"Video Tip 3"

But when you're shooting interviews or dramatic scenes with the subject looking to the side, nose room is a key consideration.
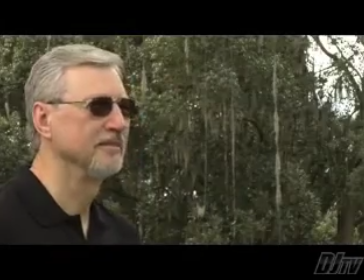Not sure how to position a profile? The nose knows.
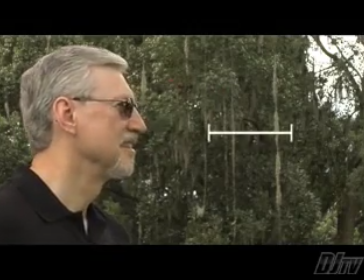When your subject is facing sideways, you need to allow, appropriately enough, some breathing room in the direction that the nose is pointed.
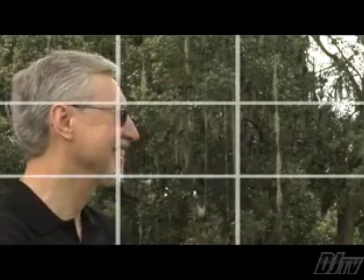Again, let's refer back to the rule of thirds. The vertical third lines are a good guide to compose for the nose.
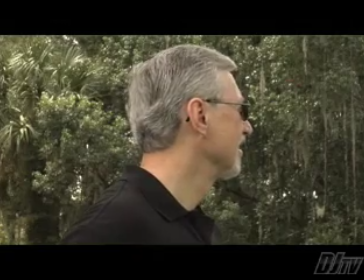With the subject centered in the screen, the composition seems cramped. I mean, you get what looks like the shot of an ear. That's no good.
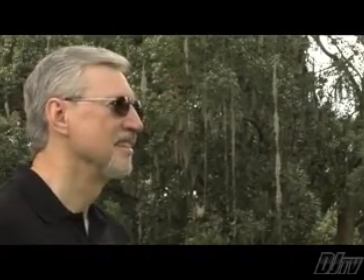But with the subject aligned along the vertical third line, facing the open area in the frame, the nose has the space it needs.
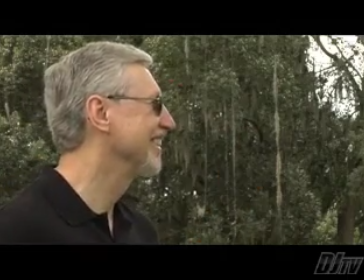You'll find that the viewer's eye is naturally drawn to the empty area in the shot. So, if you're composing a conversation, for example,
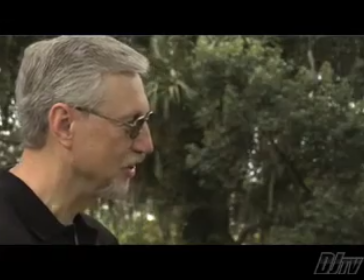you need to frame your subjects on opposite sides of the screen facing different directions. When
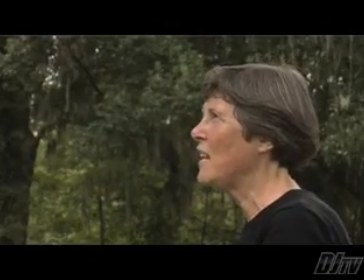you cut the clips together with the proper nose room, the subjects appear to be face to face.
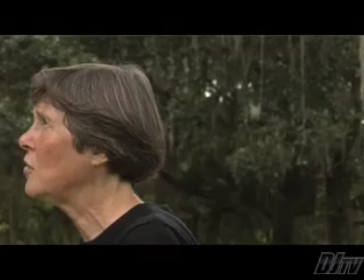But frame improperly with their noses on the wrong side of the shot, and they seem to be back to back. To compose conversations that cut together well, you need to think about the snout. Tip number 4, lead them on.
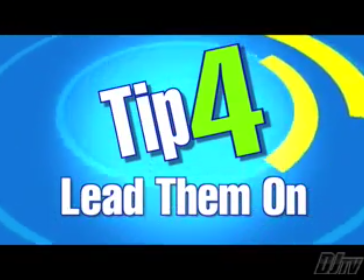Lead room sets the rule of thirds in motion. A close cousin of nose room is lead room. When you're shooting a moving subject, you need to allow ample area ahead of your ambling actor.
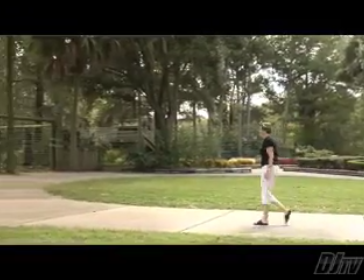As you pan with the subject, try to keep him on the trailing third line. This gives the person room to move in the direction that he or she is headed.
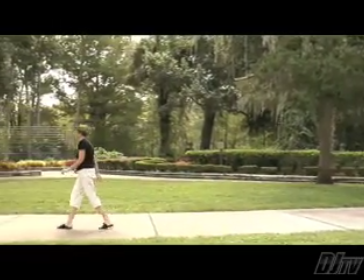Allowing the subject to bump against the frame is awkward. Leaving space in front of the face gives the shot a much more natural feel.
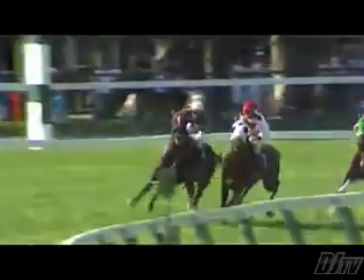When you're shooting a line of moving subjects like a horse race or a string of stock cars, you need to keep the front runner close to the leading edge of the shot.
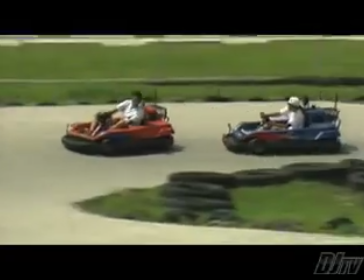It's okay to let someone in the back of the pack fall out of the frame, but you can't let the leader bob in and out of the shot. The faster the subject moves, the better the shooter you need to be to lead them along. Practice with slower subjects to get a good feel for framing moving shots. It's also important to adjust the drags in your tripod so you can make smooth moves. Tip number 5, beware of bad backgrounds.
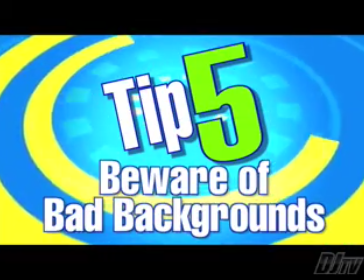It's not enough to just look at your subject. You need to compose the full frame.
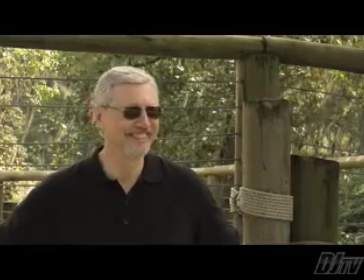Even shots that are composed correctly can look odd if background objects are positioned poorly.
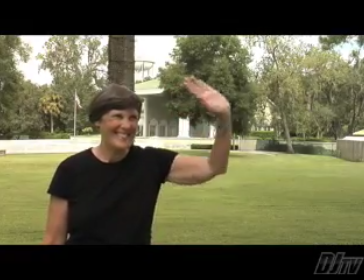Look for poles or plants that appear to protrude out of your subject's skull, and watch out for wires that appear to run in one ear and out the other.
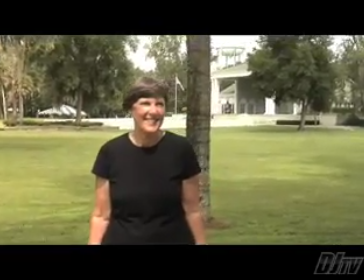Simply moving the camera slightly to one side or the other, or raising or lowering it on the tripod can prevent the problem.
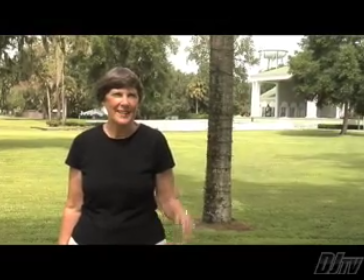The key is to catch it before you hit record. The best shooters scrutinize every shot they shoot before they roll tape, and you should too.
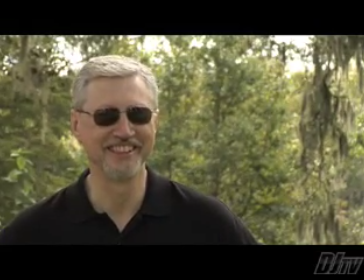Take your time when you set up your shots and reposition however you need to avoid bad backgrounds. There you go, 5 tips for superior shot composition. Number 1, use the rule of thirds.
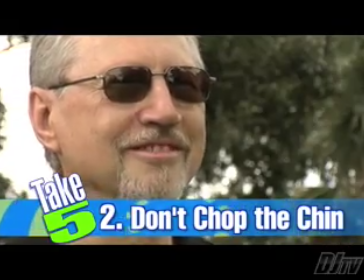Number 2, don't chop the chin. Number 3, compose the nose.
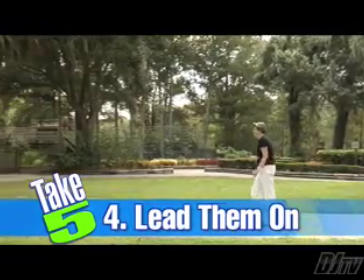Number 4, lead them on. And number 5, beware of bad backgrounds. There are some things that you just can't fix in post, and poor shot composition is at the top of the list. Start applying these 5 tips to the shots you shoot, and you'll see a big improvement in the overall quality of your footage. By the way, if tips like this are review for you, hang with me. In future episodes, I'll share more advanced shooting tips for things like lens compression, creative composition, and shooting to edit. For now, focus on your framing and play by the rules. We'll be back to break the rules in another episode.